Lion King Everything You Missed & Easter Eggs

All right, it's time. You asked for it, so we're going to be talking about it. That's right. It's time to talk about the king of the animal kingdom. You asked for him, so here's everything you missed in Disney's movie, The Lion King.
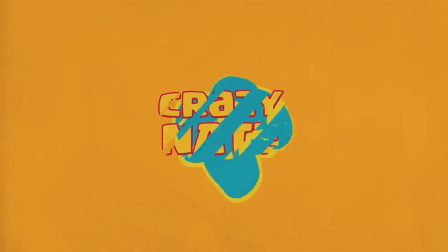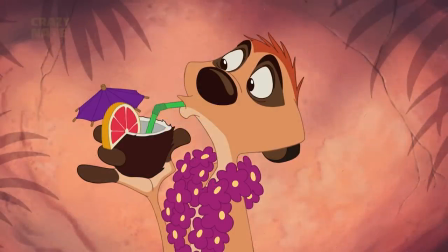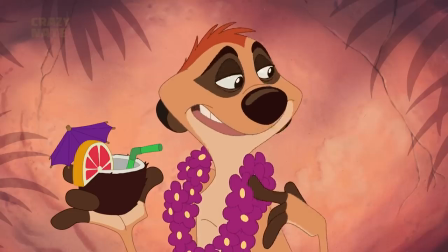[0:24] You're waiting for me? Oh, sorry.
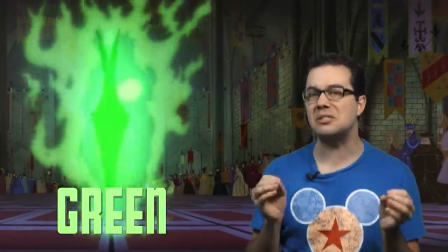[0:28]
One thing about Disney that you might not have noticed before is that they like to reflect the evil villain with a lot of green.
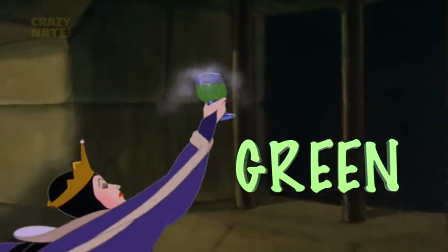[0:35]
Sorry if your favorite color is green.
Great!
So if you see a character that likes a lot of green, not always, takes green,
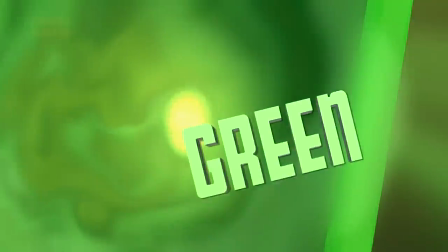[0:43]
but a lot of times, that's a little hint that they're gonna be the bad guy near the end of this video.
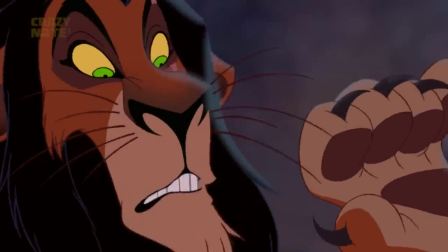[0:48]
So with Scar, in case you didn't pick up right away, he has super green eyeballs. And as we learn more about Scar, we find out he's really evil and selfish.
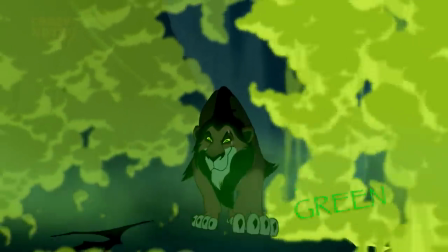[0:56]
We even see green light for him when he's singing his little song to his troops.
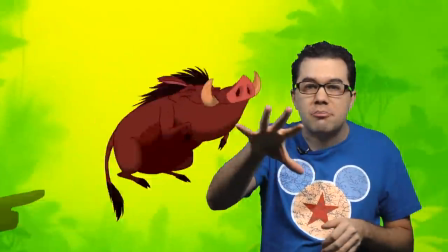[1:02]
Ironically, when Simba's learning to turn your back on the world.
Right? Right.
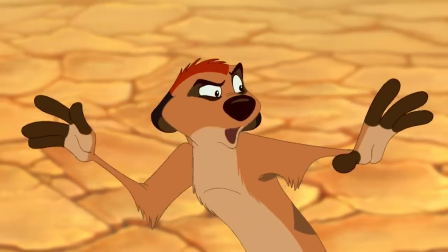[1:07] Wrong! When the world turns its back on you, you turn your back on the world.
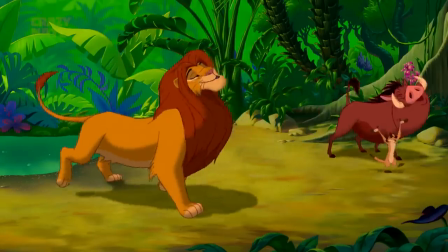[1:13]
He's becoming a selfish, without worrying about others, because he's only worried about himself.
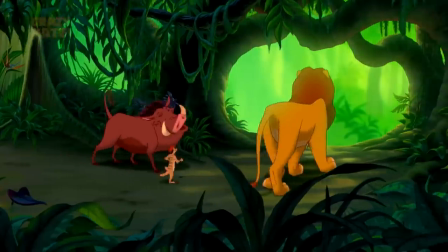[1:18]
So again, we see a lot of green in the background. They didn't change his eyeball color.
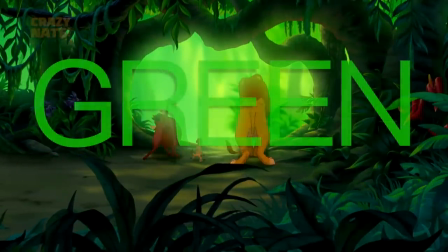[1:23]
It's still the original color.
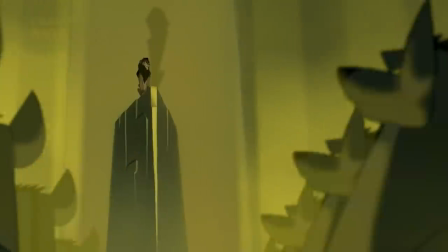[1:26]
In this scene with Scar, they even went so far to reference him as an evil dictator that once existed in our world.
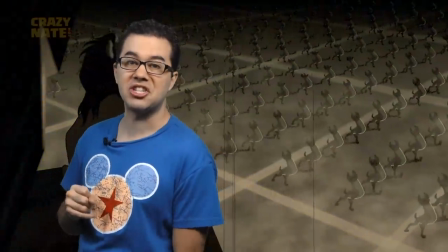[1:33]
I'm not gonna say who he is because he's not worth mentioning, and some countries consider him a cuss word.
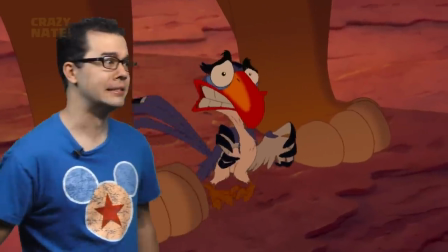[1:41] Ah, he said it! He said it! He said the name! He just said the name! Lie down before you hurt yourself.
We're also not disappointed with Lion King as far as hidden Mickeys go. Did you see him? Here's all the Mickeys I found. If I missed one, let me know where it was at.
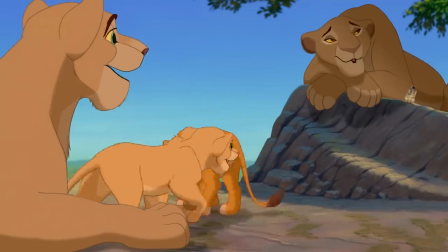[1:56]
Earlier in the movie, we see a Mickey Mouse on the ground.
Please.
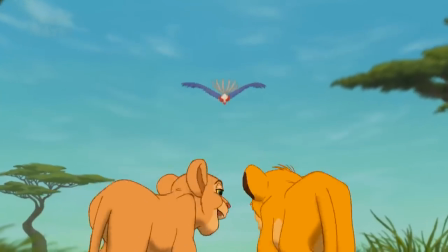[2:01]
Then later on, when Simba and Nala are ditching the dodo.
So how are we gonna ditch the dodo?
We see another Mickey Mouse.
Hi, I'm Rob Minkoff, and I directed The Lion King. Excuse me. Hi, I'm Roger Allers, and I directed The Lion King. Actually, that's not true. The two of us did it together. We did it together.
And in the end of the song, Be Prepared.
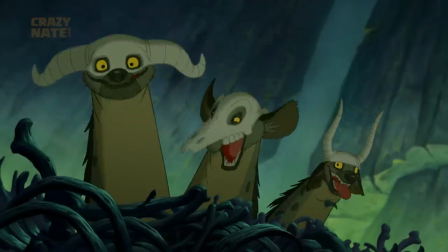[2:19] Yeah, be prepared. Yeah, we'll be prepared. For what?
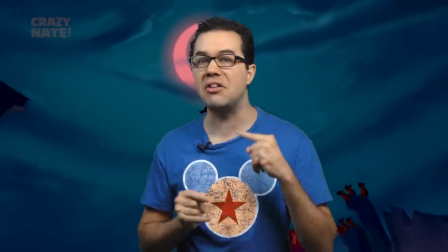[2:23]
The random hyenas laughing at the end of the song are actually voiced by the directors.
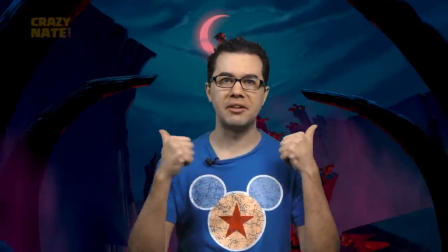[2:29]
A little bit of a cameo.
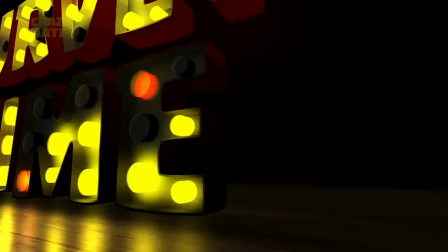[2:35]
And now it's time for survey time. With Disney's plans of making a new version of Lion King, do you think that this was going to be a good thing or a bad thing for the whole Lion King world? Click the little eye up there or comment down below and let me know what you think. Okay, you haven't let me run the show in quite some time now. It's my turn to talk. Okay, so you think some of these words are made up, right? Like mook. What mook? Made that up. Well, technically mook was a made up word. It was even improvised by Nathan Lane, who Nathan Lane, by the way, is a great name. He was the voice for Timon. However, some of these words are just as real as you and me, like this word.
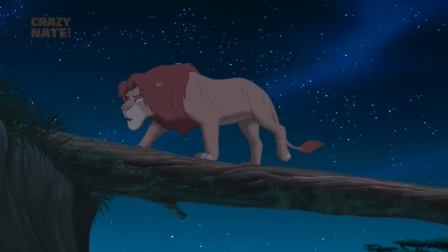[3:17] What are you supposed to say when Hakuna? No, Hakuna Matata. What are you supposed to say when Hakuna Matuka, not Hamana? No, Hakuna Matata.
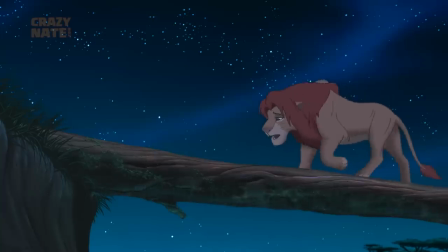[3:35] Hakuna Matata! Hakuna Matata! What are you supposed to say when Hakuna Matata doesn't work?
I don't speak this African stuff. Come on, you're as bad as Crazy Nate. He doesn't even know how to say hey, hey.
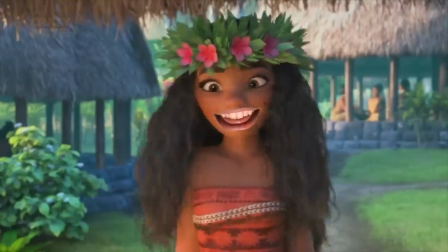[3:48] Hey, the chicken. Ah! Hey, hey. Hakuna Matata. What?
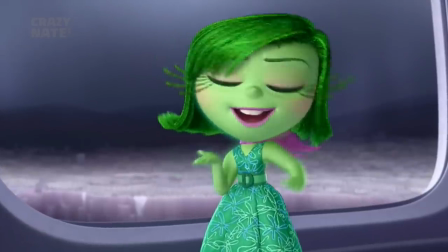[3:53] Of course your tiny brain is confused. Guess I'll just have to dumb it down to your level.
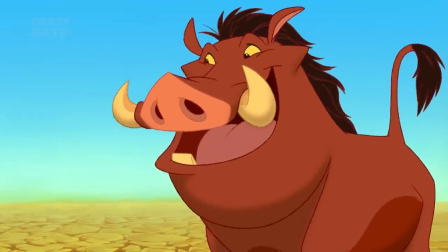[3:58] Hakuna Matata! It means no worries.
Thank you. Okay, so this word is actually used in Central East Africa, and it actually means no worries.
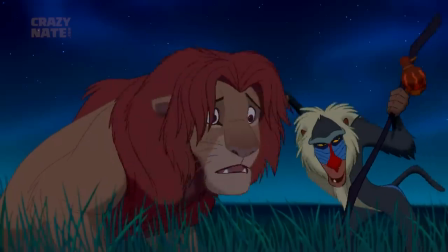[4:07] Shh, come here. It's a secret.